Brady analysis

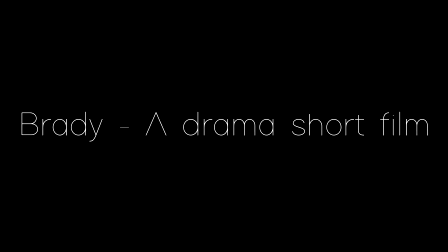So in this video I'm going to be talking about the short film Brady, which is a drama about a son's mother falling in love with the swimming instructor.
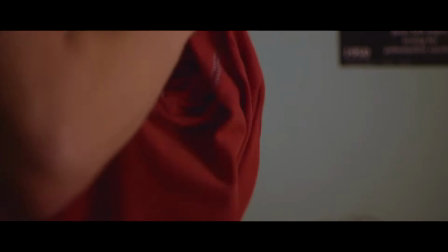So from this opening shot we can tell that the mother's dressing the child.
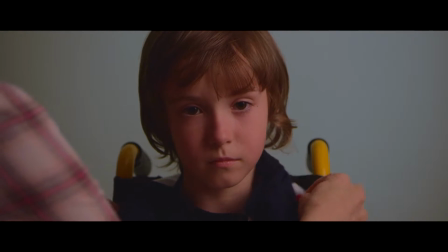This tells us obviously that he's disabled, as we see the wheelchair in the background there, and also the fact that she's about to lift him onto the bed also tells us that fact.
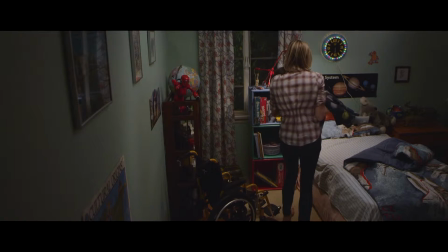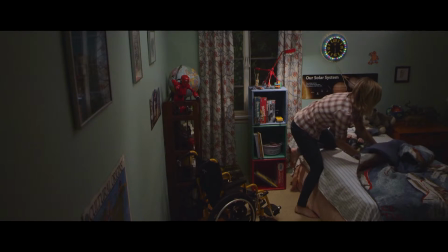So obviously it's quite a heartwarming scene that the mother's obviously caring for the little boy who's disabled,
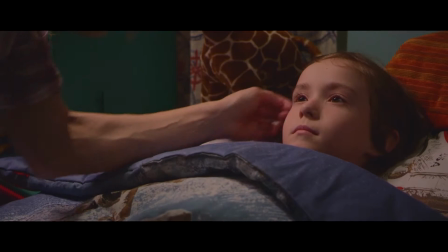and the fact that we are obviously going to feel sympathy towards the little boy, because it should,
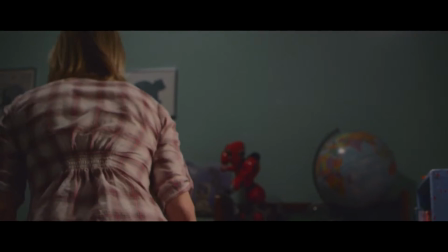it's a horrible thing to happen to anyone.
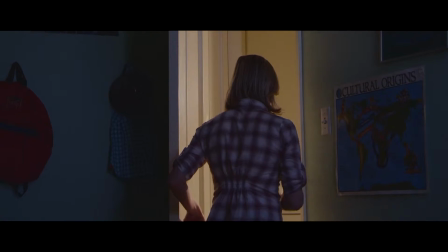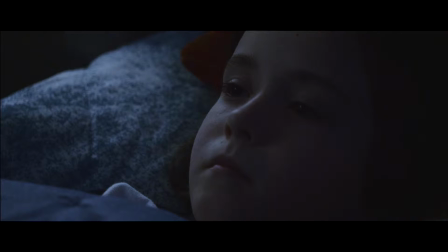From this shot now, which will be in just a second, we know the mother is struggling.
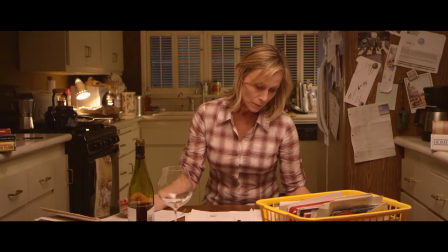She's marking papers late into the night, and she's also drinking red wine alone. So this sort of tells us that she's obviously having trouble coping, and she's struggling with what balancing work with her son's care and things like that.
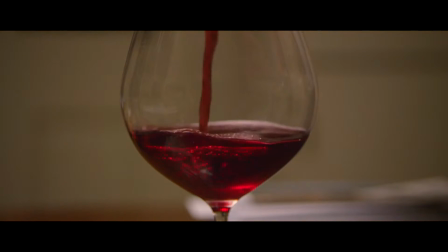We can tell that she's struggling from this. Also like how they mix the shots in the background there.
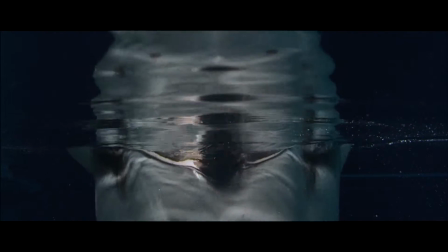You can see it turns blue to match this shot now of the man entering the pool. So we know obviously that she feels, some sort of not sympathy,
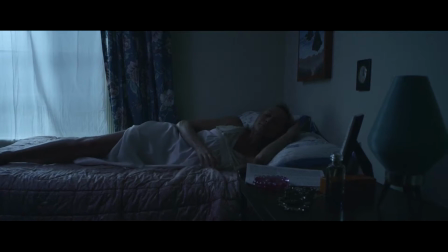some sort of affection towards the man, and then we later find out obviously it's the man that is the swimming instructor.
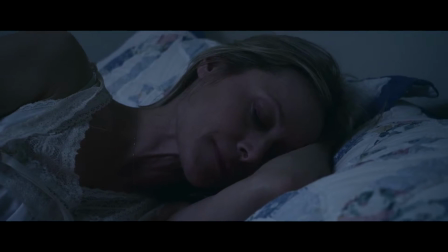So this is now going to be a compression of time in just a short few minutes,
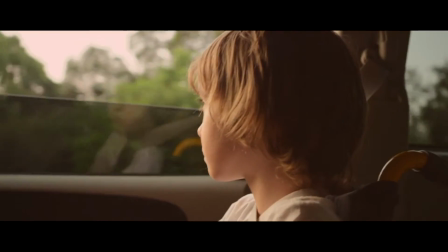where we go from night to in the car, and then later on to the entrance of the pool.
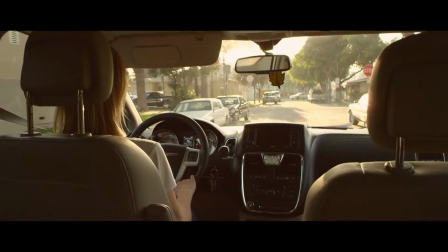Obviously this is a convention of a short film that time has to be compressed because they have to tell a larger story in a shorter space of time.
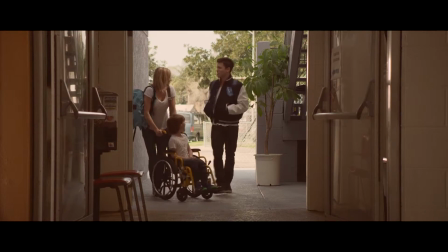Miss Miller! Hey, how's it going? Hey, Brady!
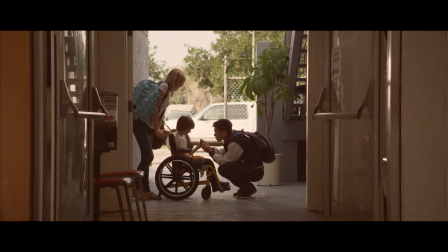Look what I got you, buddy. How's my little bunny been? Oh, he's good. Yeah?
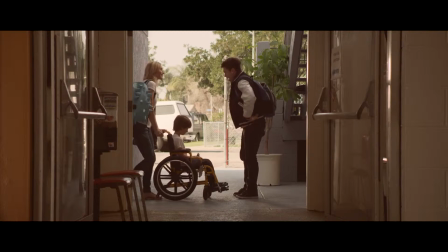I'm sure he's better now that he's here with you. How's he been doing? How's his strength? Oh, you know what?
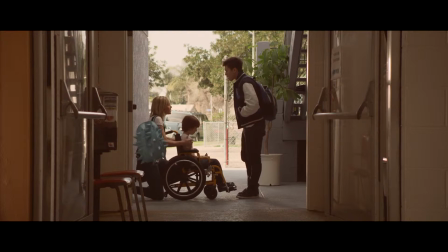I'm kind of concerned though. His arms have been really stiff, and I was wondering if maybe you could do a little extra work on them.
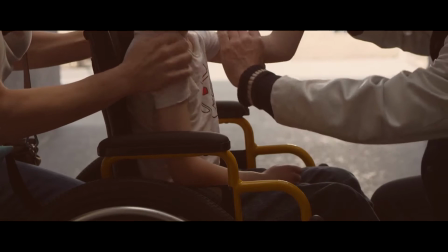Well, yeah, you should definitely mention it to Dr. Rochelle, but I mean, I'm sure we can work on his little guns.
She'll see now the lingering touch of hands suggests that there's romance between the two.
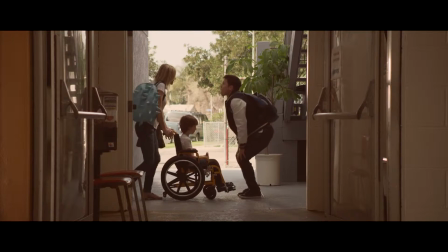How was your This obviously is adding emotion to the whole adding the emotion of romance to the whole short film, and it's done with the close-up there, so we can see that in detail, because obviously if they stayed on that long shot there you wouldn't be able to see that, so the close-up there is used effectively to show that romance.
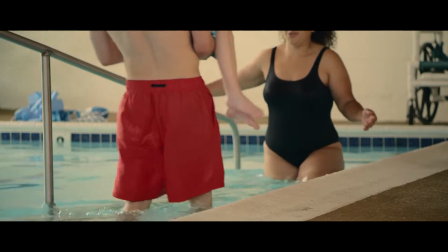I have to say though, the music in this film is so good, and it adds to the emotion of the subject.
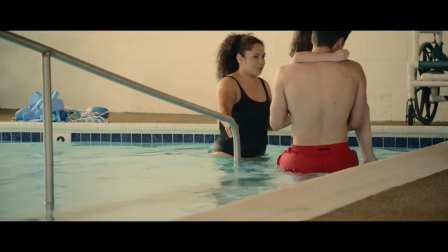The fact that he's a little boy, obviously the struggling because he's disabled and he's having to do all this water therapy and things,
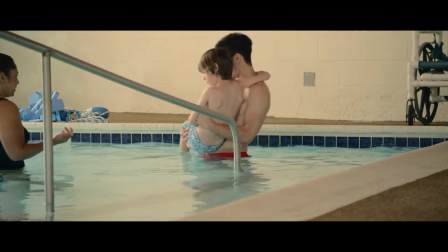it actually really adds to the emotion of it, and I was really surprised.
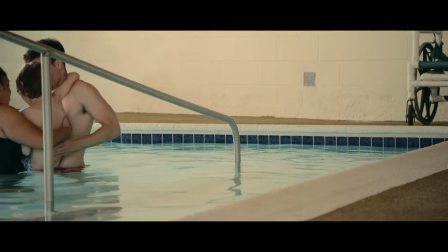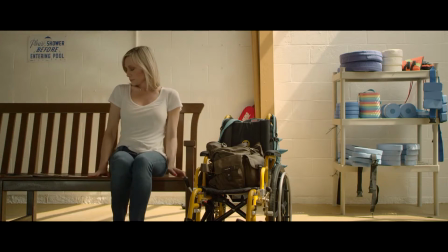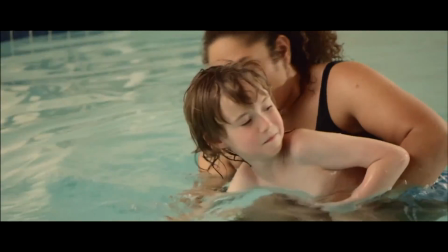As we can tell by this cross cut that's used now, we can tell that she's distracted by the man in the swimming pool,
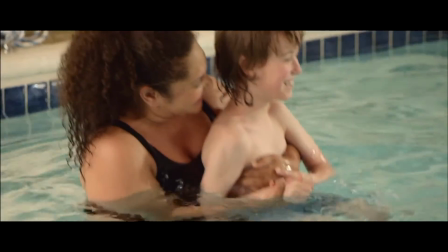who obviously she has this sort of romance for. We can tell because of this cross cut, it goes back and forth between the woman and him.
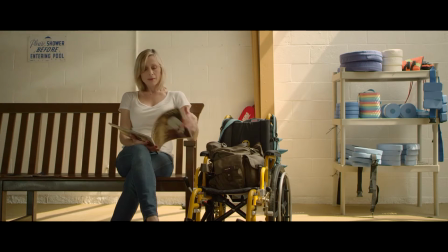They also zoom in on the woman's face as well in a bit, which also tells us that shows the emotion on her face and the romance blossoming in between the two.
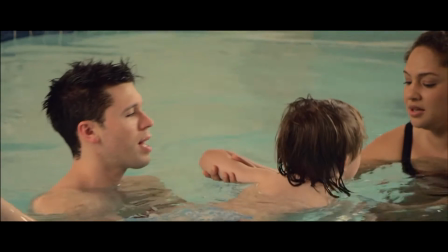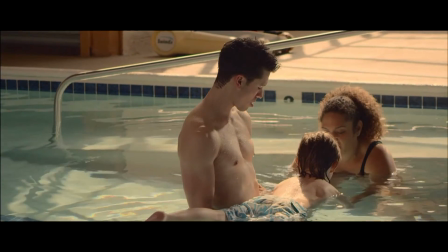Yes, that's the zoom there that tells us more of the emotion on her face, and that's combined with the cross cut now, so that was what I was talking about just a second ago.